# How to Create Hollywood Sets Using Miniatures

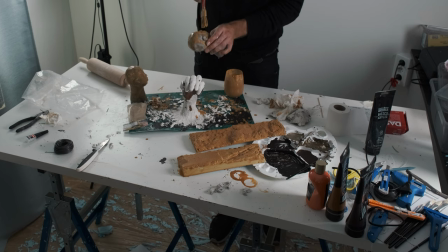So for the Blade Runner I really enjoy crafting all the parts to
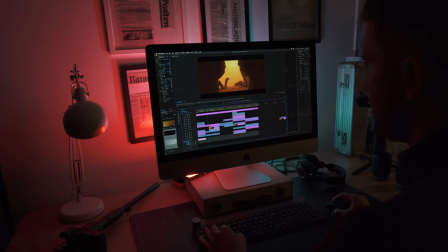try to get the same colors and same vibe as the original.
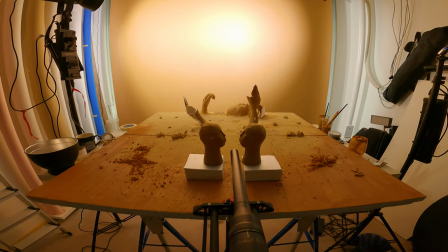The Lava Problance revolutionized at least my kind of filmmaking.
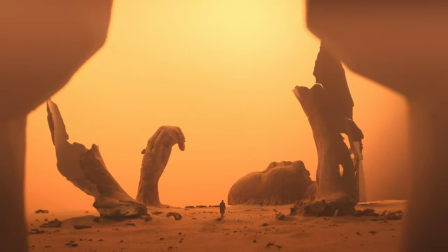If you want to go through terrain and houses
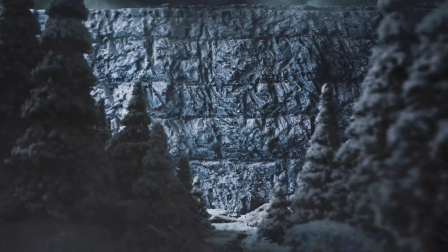and between them you need to have a small form factor lens.
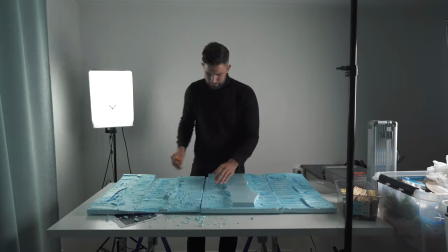I used easily four to five thousand individual cuts with a mat knife
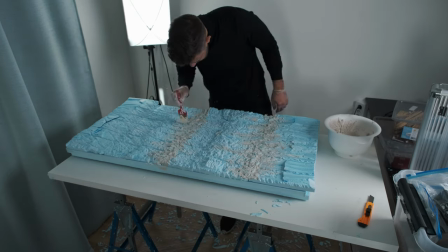in the styrofoam to be able to create this kind of harsh glacier feeling of thick wall.
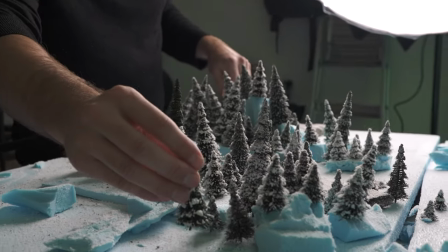It was really fun to create foreground. It really made the whole wall pop and made a certain depth to the image.
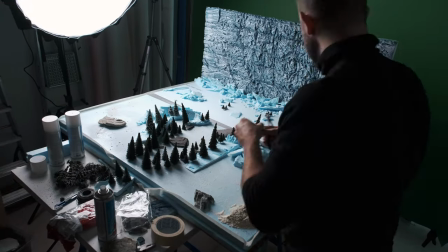The best part of creating miniature sets is really to inspire other people.
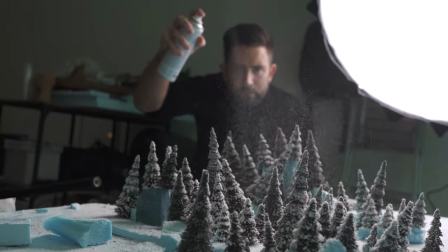I want to become a good filmmaker. I want to become a good visual artist.
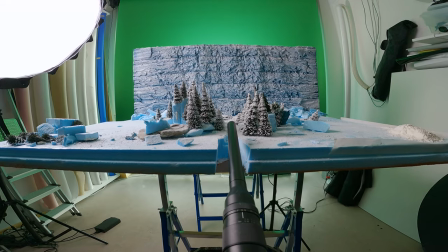And as well, I want to learn everything there is about architecture and scale and dioramas.
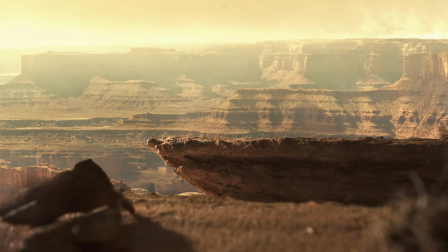And to kind of create a profession that doesn't even exist.
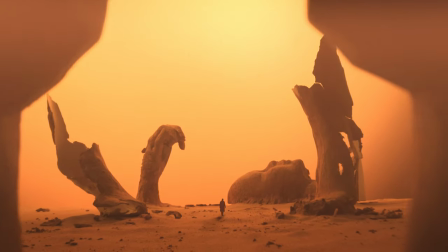So now it's time for me to go and create some new worlds. So, we hope you enjoyed this video. If you did, you know the drill. Slap it, slap that like button. And subscribe to our YouTube channel with that notification bell on to never miss another video from us. Also, a huge thank you to Sebastian for creating those amazing miniature sets and putting our creators pack into good use. If you want to get your hands on this pack filled with amazing high-quality assets like film grains, film mats, transitions, textures and more, All you need to do is subscribe to one of the offered plans on Artgrid or Artlist. If you already have a paid subscription, there's an available download link on the homepages. If you want to see more of Sebastian's work, make sure you check him out on Instagram. We're also having a live Q&A with him, so make sure you follow us as well. Now let's talk about that giveaway. One lucky winner will win an Artlist music subscription alongside our Creators Pack. All you need to do is comment down below what was your favorite miniature set and why? Here are the five lucky winners from our last giveaway. Congratulations to you my friends. Until the next time, Shula! Stay creative!